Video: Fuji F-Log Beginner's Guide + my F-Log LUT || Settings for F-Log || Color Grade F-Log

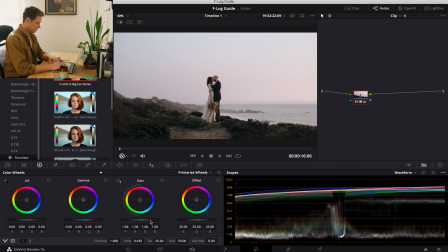(24:46)
And I'm going to lift the gain just a bit here, lift the gamma just a bit, and I'm going to go to the log wheels and just bring down only the shadows specifically. And then I'm going to add that new node here, and I'm going to do just a bit of warmth in the gamma.
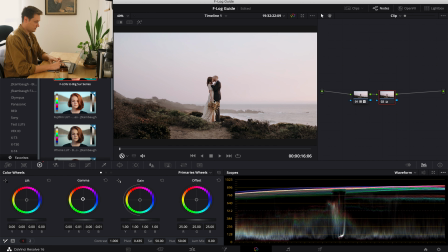(25:06)
but you can tell it's still kind of green here. And since it was blue hour, it's maybe a little bit warm, or it's maybe a little bit bright.
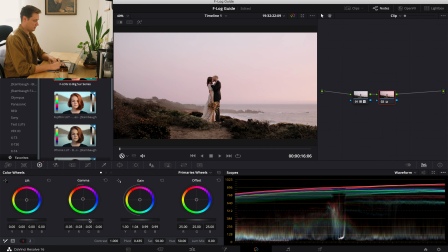(25:19)
And so I'm going to bring that back down just a bit. And then I like this pink. I really want it to have kind of a pink glow because that's what it looked like there in person.
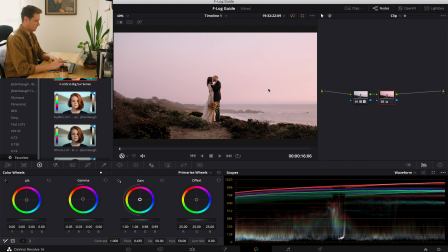(25:34)
And so it might look a little comical to you. It might look a little bit crazy, but this is what it actually felt like when we were there. It was just glowing pink. And so I think that looks really good there.
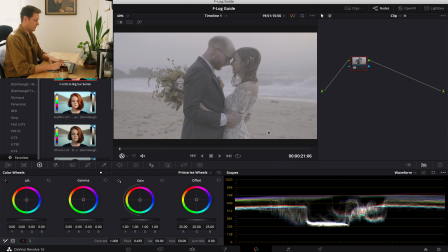(25:47)
I'm pretty happy with that. And then moving on, this is a completely different lighting scenario,
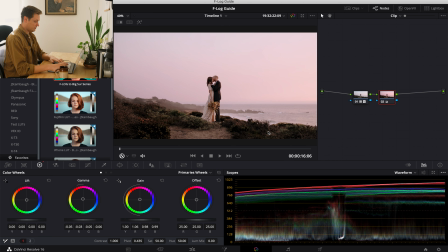(25:53)
but let's try and take Option 2 and then Command 2.
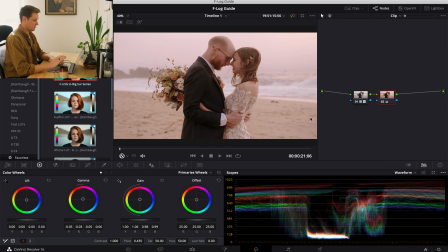(25:58)
That's just pasting the exact color grade from here to here. And it looks consistent, but the lighting did not look like this in person. It was nice and warm and soft, which this is going for, but this is a little too pink. So I'm going to reset that, and already I'm very happy with this.
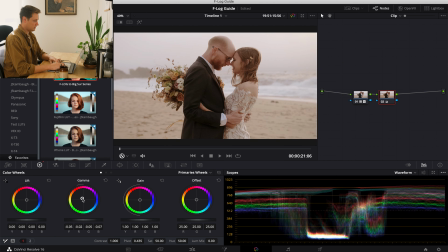(26:18)
But it was actually a bit warmer than this because the sun was setting right over here, but it was cloud covered, so it was nice and soft.
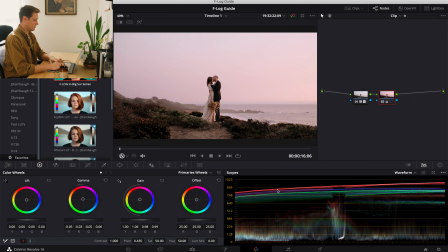(26:26)
So I'm not going to push these highlights too much. You'll notice that in these other ones, I maybe push those highlights a little higher.
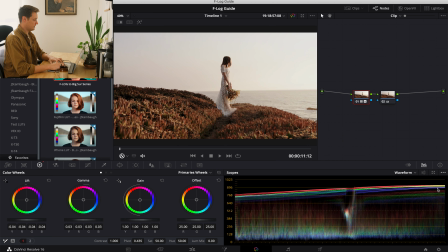(26:35)
But usually I like to stay near 896 because I just don't like to be,
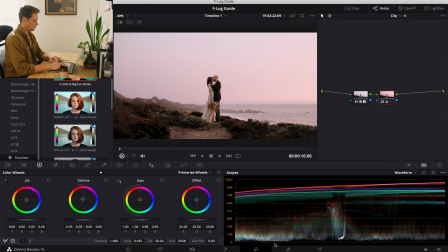(26:42)
forcing that top of the boundary. The shadows, I'm a little more comfortable with playing it right down to the line or even crushing them a little bit.
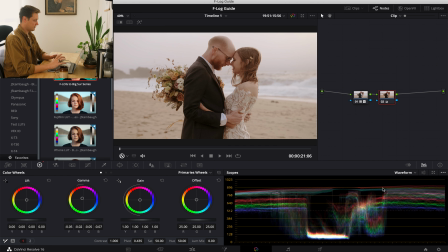(26:50)
But with my highlights, I just like a bit more condensed image there, and so I just kind of go 896 as my rule of thumb. And this is how you get better at color grading without having,
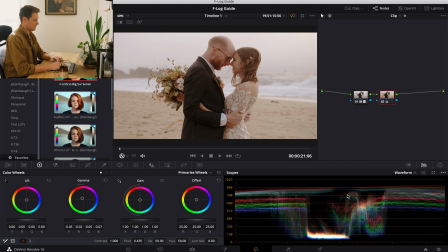(27:09)
maybe your screen be the perfect screen. You just learn to rely on these tools here. So yeah, this is an image I'm really happy with. And then we'll move on, and now we're in a completely different lighting and scenario.
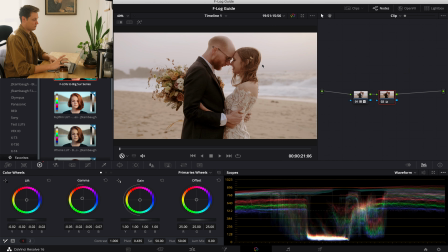(27:26)
We are going from the coast of California, where it's warm and golden,
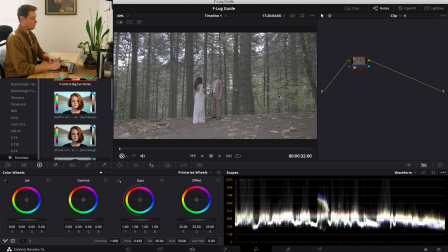(27:32)
to the Pacific Northwest, where it is green and brown and dark.
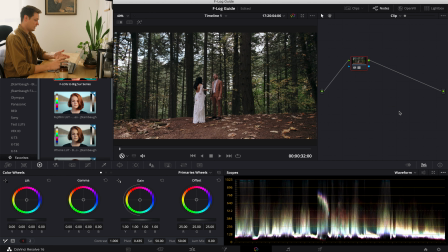(27:38)
And we're just going to apply my LUT here again. Right away, I'm really happy with how this looks. If we let the footage play through just a bit, it's really fun.
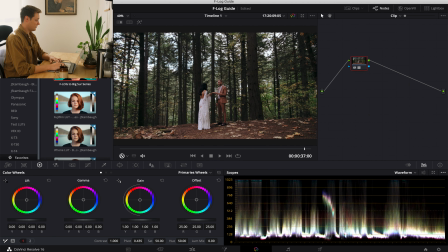(27:52)
I love this moment. Honestly, there's not much I would do here except maybe just bring in a bit more warmth, just a touch. Like you can see here, what I'm doing is all I did was barely subtract some green and blue.
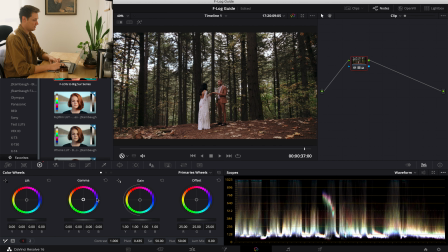(28:09)
I didn't even warm it up all that much. There's no more red, and that to me is really great. I could do more modifying. I'm sure I could pick and play at this image forever.
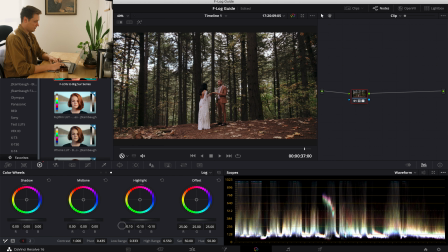(28:22)
I lost my highlights here, and if I wanted to bring those back, it looks like they're gone in camera. I just made the decision to blow those highlights, and I'm okay with that. I could possibly introduce a bit more contrast by bringing my black point down,
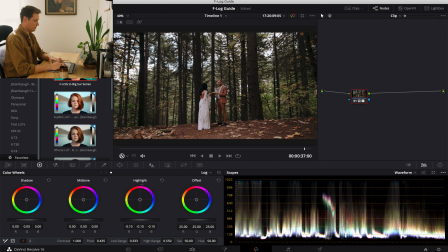(28:42)
but I like giving it some room to breathe since this whole frame is a bit darker. And so I like that right there. And since this was just one node, I'm just going to click Command Copy instead of Option.